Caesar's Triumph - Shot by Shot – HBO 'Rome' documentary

And by killing Vercingetorix in that public ritual way, the Romans were, and Caesar in particular, were kind of taking his power for themselves.
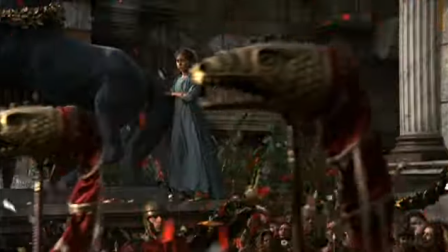[20:48]
They didn't have any xenophobia or prejudice against other cultures. On the contrary, they took it in and absorbed it. The ritual execution of his great enemy,
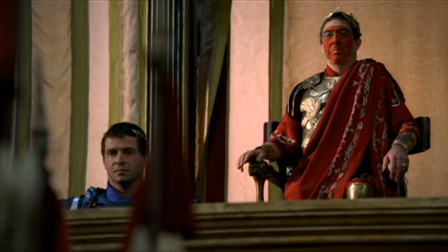[20:58]
it's as if the life passing out of the enemy passes in to Caesar to give him new life and passes into the whole of the Roman people.
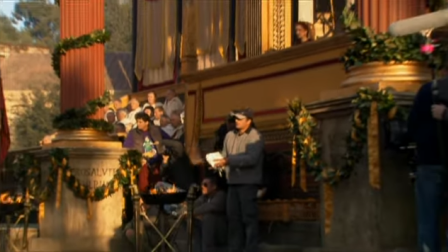[21:06]
They're witnessing that as a religious act, not necessarily a sadistic act. And it's about sort of spiritual transfer.
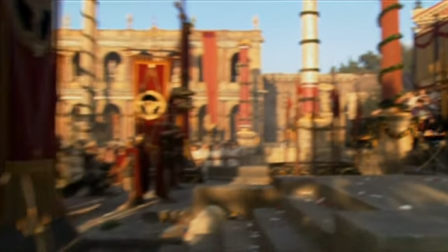[21:12]
Caesar at this moment seems to proclaiming himself not quite as a god, but wanting to be one of God's representatives on earth.
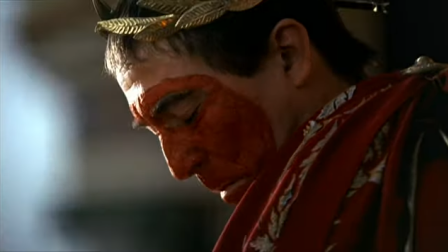[21:19]
I'm tending to shoot him as a kind of icon more than I ordinarily would, because here today he's turning himself self-consciously into an icon,
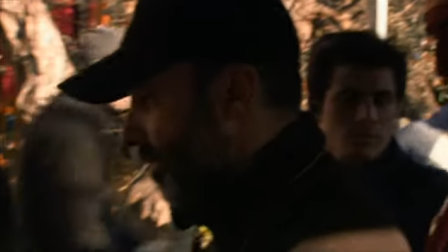[21:26]
a demigod. and so frequently he's very big in the foreground of our frame,
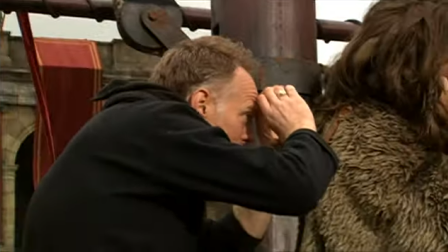[21:31]
frequently shot from behind with the crowd that he's playing to, and we sort of sparingly get access to an intimate close-up.
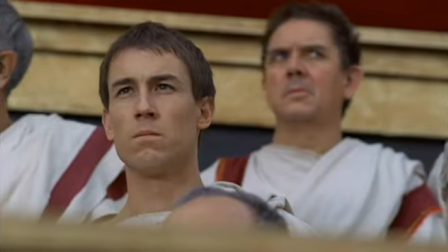[21:40]
A huge amount of psychological conflict in this crowd looking at him. And as Bruno says in his camera notes for the episode 10, the symbolism is obvious to everyone.
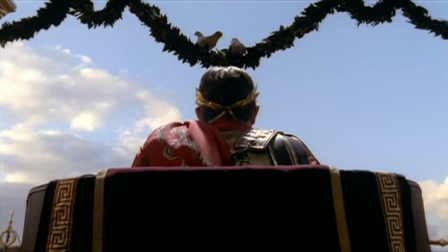[21:50]
There's just one ruler in Rome now.
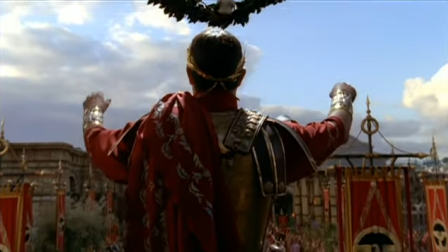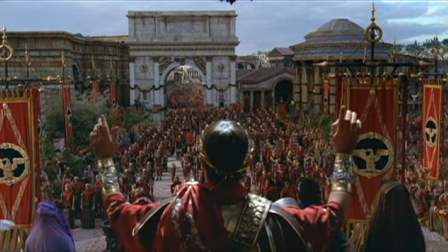There's lots of unhappy accidents, but happy accidents. This is another reason Alan Taylor is such a great director, is because only good directors can identify and grab those happy accidents is there's a moment where a big red banner comes down from the roof.
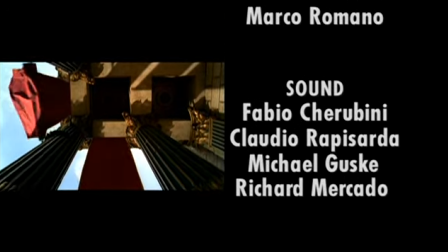[22:24]
It's a very beautiful, slightly surreal shot, and Alan just saw them dressing the set and saw this rather beautiful gliding motion that you get if you're right underneath it and shot it so director always needs to be open to those kind of things and be aware of them when they happen which is a very difficult thing to do because most people would just be gripped by the fear of you know what they're supposed to shoot leave alone stuff that isn't you might just get yeah yeah exactly